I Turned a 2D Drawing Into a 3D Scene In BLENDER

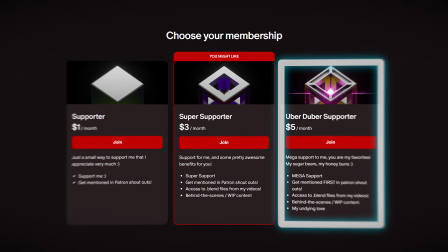(4:03)
For just $3 or $5 a month, you guys can get access to videos like those,
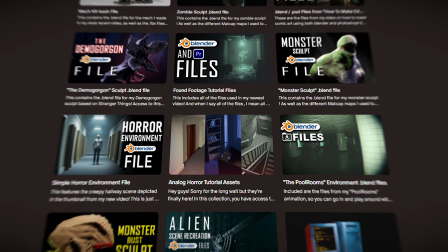(4:07)
as well as all of my Blender files, including the one from this video.
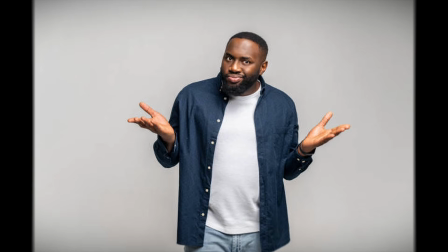(4:12)
I mean, obviously I'm not gonna show it to you.
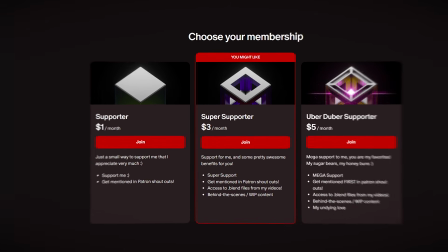(4:15)
You know, you gotta wait to see it at the end of the video. And as a patron, you also get to watch my videos a week earlier than everyone else,
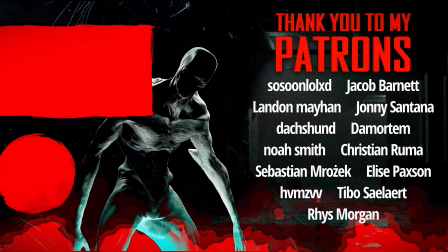(4:22)
and have your name mentioned at the end of every video.
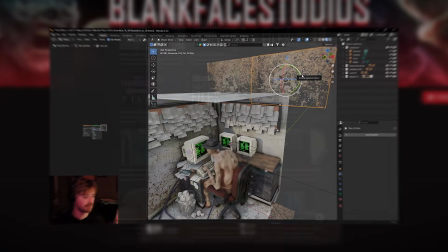(4:25)
If you guys like what you're seeing and that content sounds interesting to you, or if you'd just like to support me and buy me a coffee or something,
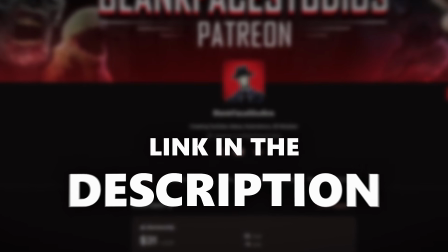(4:32)
please use the link down in the description and go check out my Patreon.
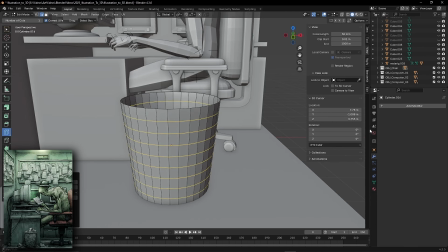(4:38)
So after the computers, I quickly make my trash can by subdividing a cylinder and adding a wireframe modifier to mimic that metal mesh material.
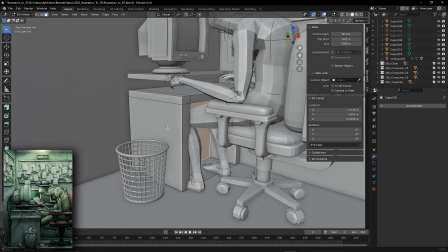(4:47)
Mimic metal mesh material? That's a tongue twister. Then I go in and add some extrusions on my desk to add some more depth and cut out some drawers
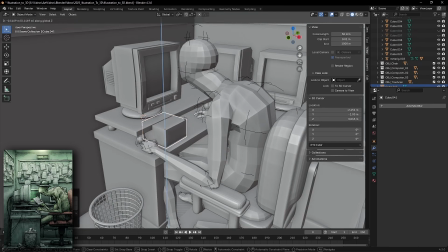(4:55)
on the back one. And then the last main object that was left to model was the keyboard,
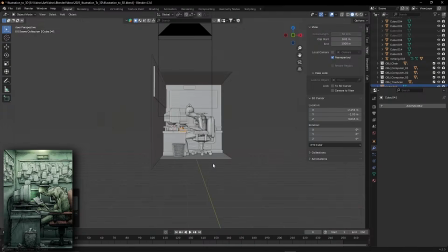(5:01)
which, like the chair, I had to do a few times. See,
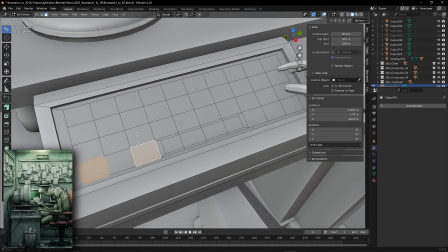(5:04)
the desk in the drawing was actually just one solid object with the keyboard built in.
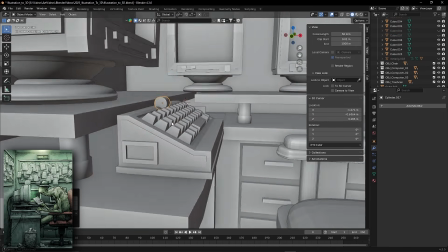(5:10)
But I didn't make it like that this time, so I tried my best to replicate the keyboard while having it be its own object.
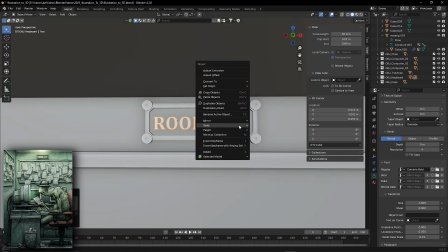(5:17)
And after the keyboard, I quickly make 2 bulletin boards, the room number sign, and now it's finally time to create the character.
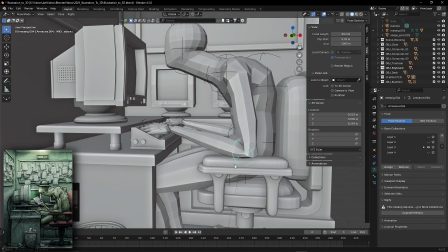(5:25)
This was by far my most anticipated part of the project. I love sculpting, I love monsters, so yeah, I was really excited for this part.
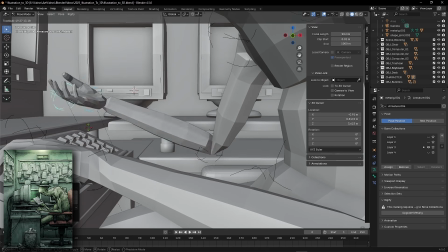(5:33)
Now the first step is I'm just going to tweak that pose we gave him earlier, get his hands into the right position, and finalize everything.
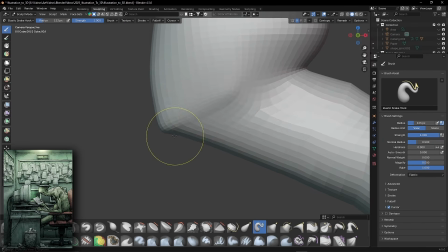(5:40)
And once that's done, I can just apply and delete the armature and get into the sculpting.
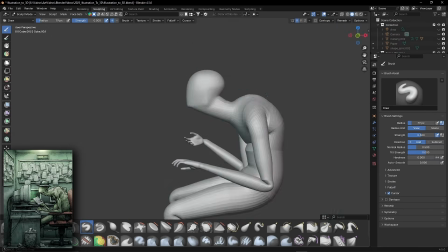(5:45)
Now it's not going to be anything too fancy for this guy today. I'm mostly going to focus just on his silhouette and make sure that I capture that awful posture from the original drawing.
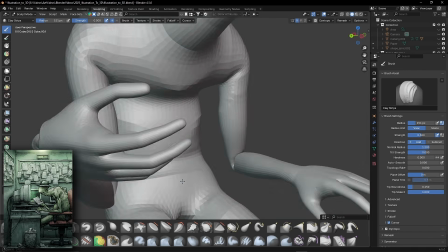(5:53)
So I stretch out his back a bit, then I go in and beef up his stomach,
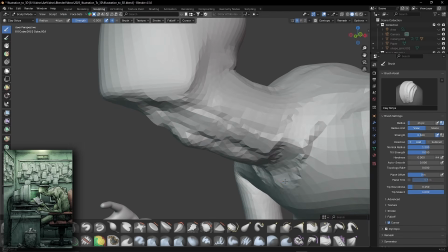(5:57)
carve out the head and neck a bit more, and add some more muscle and fat to the torso,
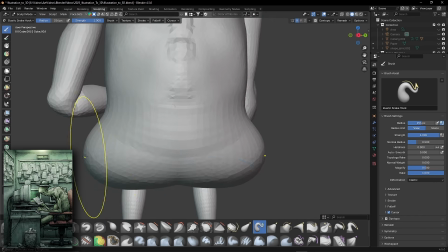(6:03)
his arms, and his legs by using the clay strips brush, which if you guys watched my sculpting video,
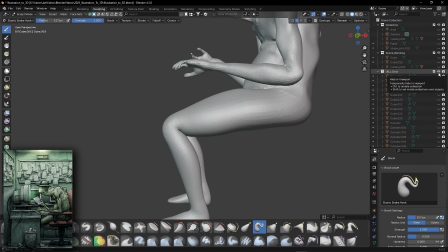(6:08)
you would know is my absolute favorite brush to use inside of Blender.
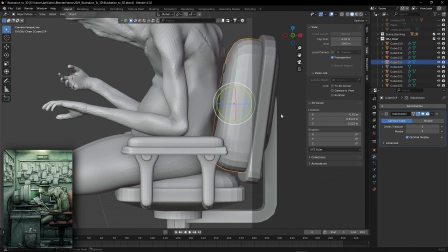(6:12)
I also start to tweak the positioning of the chair components to lean and bend more around his new body, so it actually looks like he's sitting in the chair.
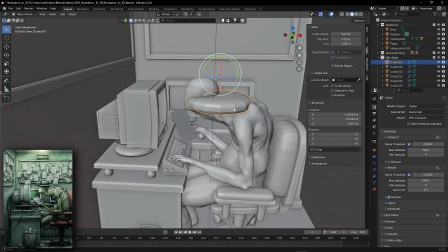(6:21)
And then I just add a cube with a subdivision surface modifier and model out a quick, simple hat for him to wear.
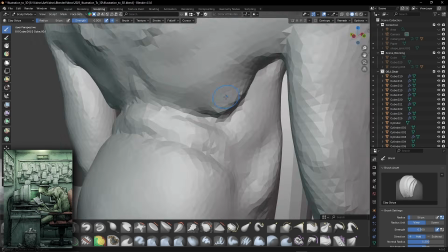(6:27)
I do end up making some more sculpting tweaks later down the line, but this is pretty much what he looks like sculpted.
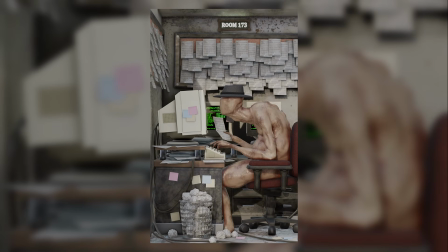(6:33)
And this looks good and all, but the materials are going to be doing a lot of the heavy lifting for us.
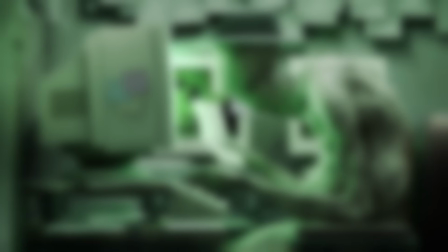(6:38)
But before we get to that, our scene is missing one crucial element, the paper.
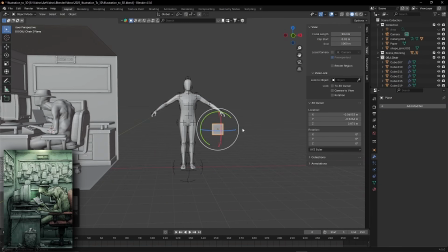(6:42)
So to start, I first make one sheet off to the side, and that will then be instanced in a hair particle system.
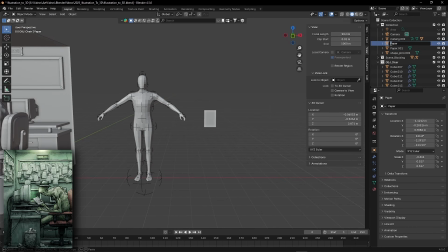(6:48)
There was no way I was going to place all of those by hand. That would just take me forever.
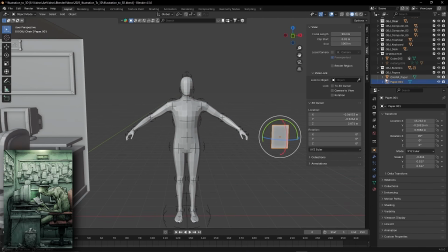(6:53)
So this was the obvious alternative, except I'm not very good with particles,
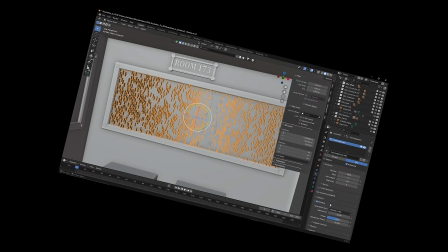(6:58)
and it took me a lot longer than I would like to admit to figure out how to get them to go in the right direction. Once I did though,
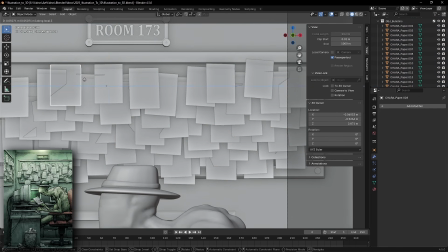(7:04)
I was able to get all the randomness I needed for it to look the way that I wanted. But there were many papers left to make.
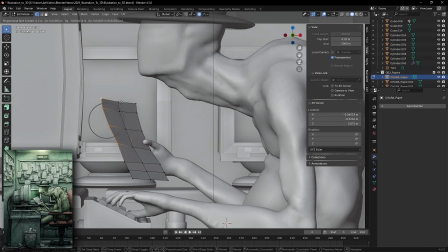(7:10)
I gave one to the character for him to hold while he typed.
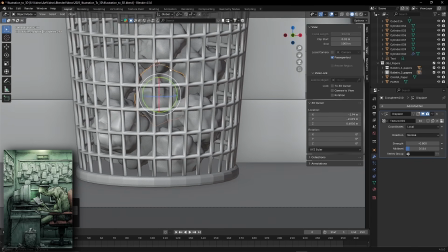(7:13)
I displaced an icosphere with a cloud texture to get the crumpled paper balls to fill up the trash can, and I also duplicated stacks of paper to fill up his desk space,
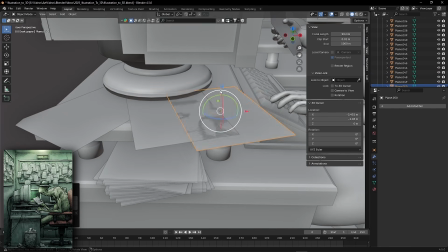(7:22)
as well as some sticking out from underneath the computer and drooping over the edges to really sell that clutteredness.
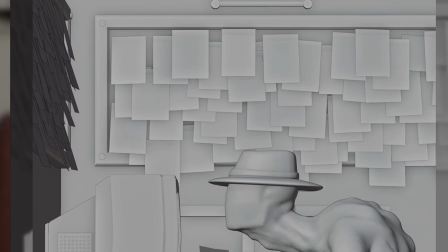(7:28)
Now that all the papers are made, let's add some textures.
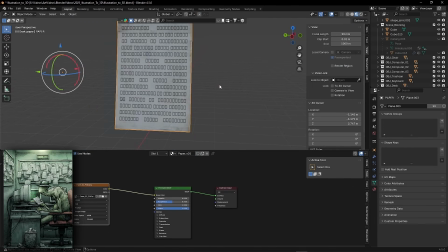(7:31)
I made this quick one in Photoshop and applied it to that paper that we made off to the side earlier, so now that all of our other papers get the same exact material.
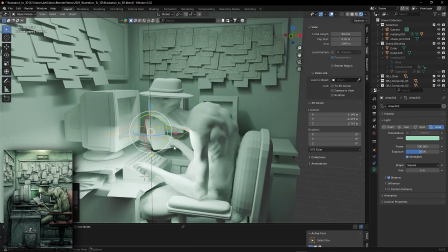(7:39)
I also added some quick lights around the scene just so we can see what we're doing.
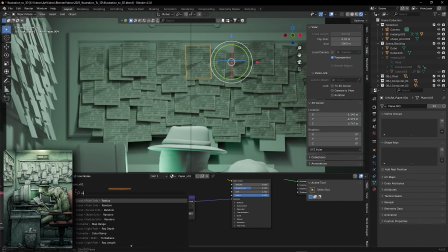(7:43)
And then we'll top off the papers with a little Voronoi texture that I plugged into their normals to give a slightly crumpled look.
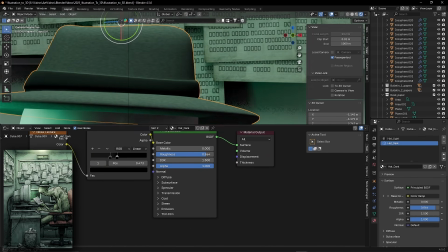(7:49)
Then I give the hat a quick texture and some modeling touch-ups, and I move on to the character himself.
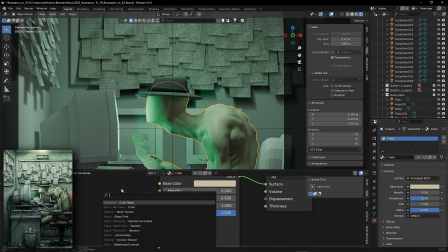(7:55)
Now skin is difficult to tackle.
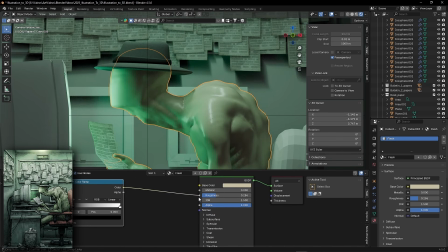(7:57)
After giving him a simple base color, I adjust his roughness and basically plug noise textures into all of my values.
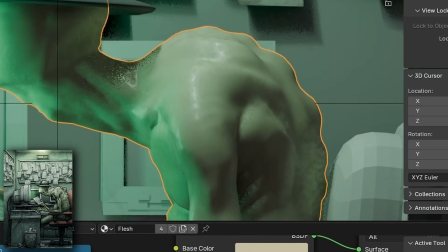(8:04)
That gives everything just a little hint of randomness, and therefore a more realistic touch.